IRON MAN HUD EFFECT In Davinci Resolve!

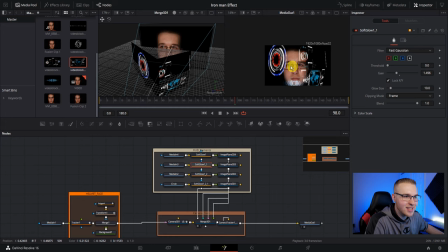And obviously we can tweak it if we need to because some of it is intense. Then we're gonna drop the opacity of each of these image planes right here just because we want to be able to see through it a little. So under image plane, go to material right here and just drop the opacity just a little so you can kind of see through it. And then do that for every single element.
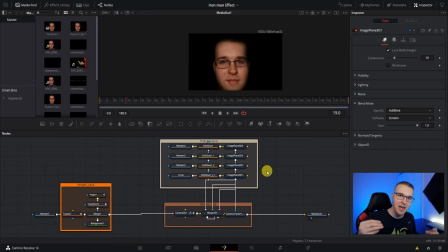So what we're gonna do is make these elements appear a little smoother than what they are, because right now they're just kind of popping up over like 1 to 2 frames, and that's super fast. So to make that smoother, we're gonna go to like frame 19 or something like that and click on our image plane. And then under blend mode, drop the gain down all the way to 0 and add a keyframe.
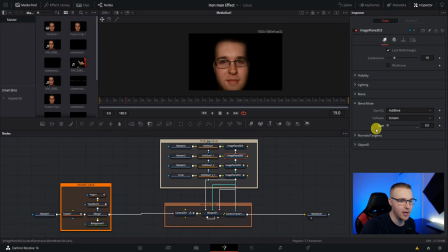So for every single one of these image planes, just keep doing that over and over and over again and make sure you're just not playing with your playhead because you want it to all happen at the same time. So now we're gonna move ahead 4 frames and you're gonna see that a light pops up on my face.
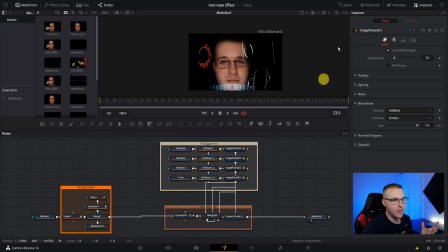Then we're gonna bring the gain up for each one of these image planes and it's gonna create a keyframe automatically. And then after that, you can just go to the spline tab and make sure all these image plane 3Ds are selected. Hit fit to zoom. And then you can just highlight both keyframes and hit S. That just smooths out the keyframes a little more.
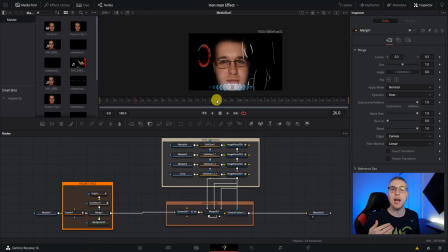And if this whole animation still happens too fast, you can just highlight one of your keyframes, hold shift, and just make the animation a little longer. Now we're gonna create a mask around my eyes right here because in the actual Iron Man effect, there's always this kind of glow around his eyes.
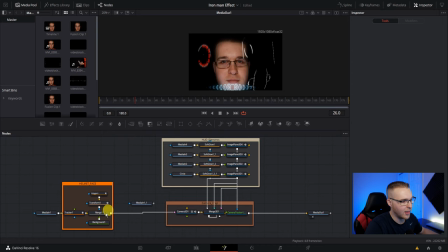So what we're gonna do is click on our media in one, which is our main clip, and we're gonna hit copy and then paste it right here. Then we're just gonna add a second merge node right after this one. Now connect your media in one to the merge node, and then add a polygon mask to it.
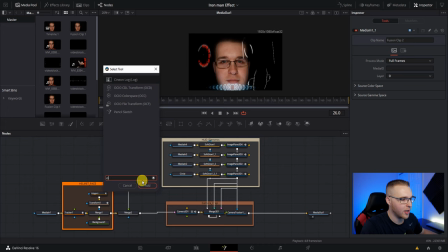Now just trace around my eyes a little like this. Doesn't have to be super perfect because we're just gonna feather the heck out of it. Now add a color corrector node in right after this media in one. So now if I just jack the color up to something crazy, you'll see that it's just isolating my eyes. Now we're gonna have to make sure that this mask stays right here.
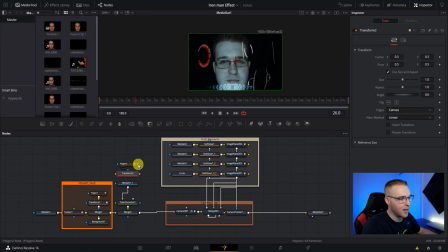So disconnect this polygon mask, drag in a transform node right there, and take the polygon output and bring it to the transform 2 input. Then just grab the transform 2 output and connect it back to media in one. Now under the polygon 2, you can just soften the edges a lot so it's not so hardcore.
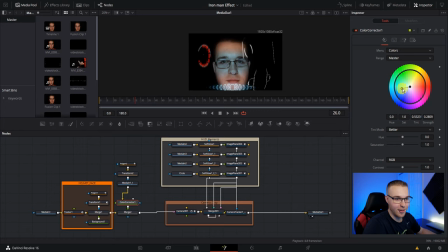Play with the border width a little. Bring the color intensity down a little because that blue right there is a lot. And then also you're gonna wanna jack up the gain a little. You see how it kind of adds that glow around your eyes? You want that. That's exactly what we want. Because now it looks like I'm actually having some screens hitting my face. And of course, just play around with all these settings. Make it work for your image.
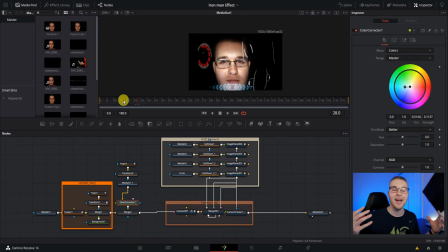And then when you finally get your color the way you want it, you're gonna want the light on your eyes to appear when you're having these elements turn on. So just move back a few frames to like frame 16 or something like that. Click on this merge node right here.
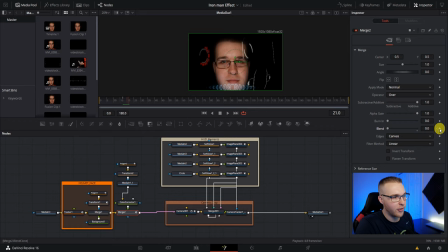And then under blend, bring it all the way down and add a keyframe. Now just move forward a few frames to where things start to turn on like that. And bring the blend all the way back up. And now you can see that the light appears around your eyes when all these things pop up. So now if you wanna add more colors to the face, you can just go ahead and do that same exact method.
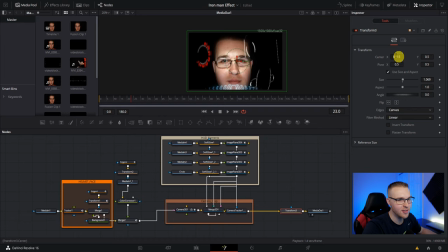Now the last thing to do is to grab a transform node and add it in all the way at the end like this, and bring the size up, recenter and reframe it as is. You wanna make it feel close as if you're really watching somebody who's in a helmet.
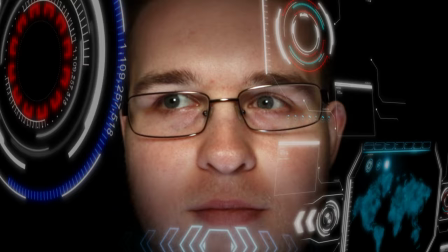All right, so there you have it, the Iron Man heads up display effect in DaVinci Resolve. If you thought this video was helpful, give it a like and also share with your friends so that they can put this awesome effect in their videos. I got a question for you guys. Do you like Iron Man? If not, who's your favorite character? Let me know in the comments below. Mine actually is Iron Man, or was Iron Man. Tony, no! So I also started a new thing. I started a Fiverr, where I pretty much just edit YouTube videos. So if you want any YouTube video editing done, click the link in the description. It'll bring you to my Fiverr. You'll see the prices, all that stuff. And I'm kind of going a little cheap right now because I need some good reviews. Anyway, if you like me, hit the subscribe button.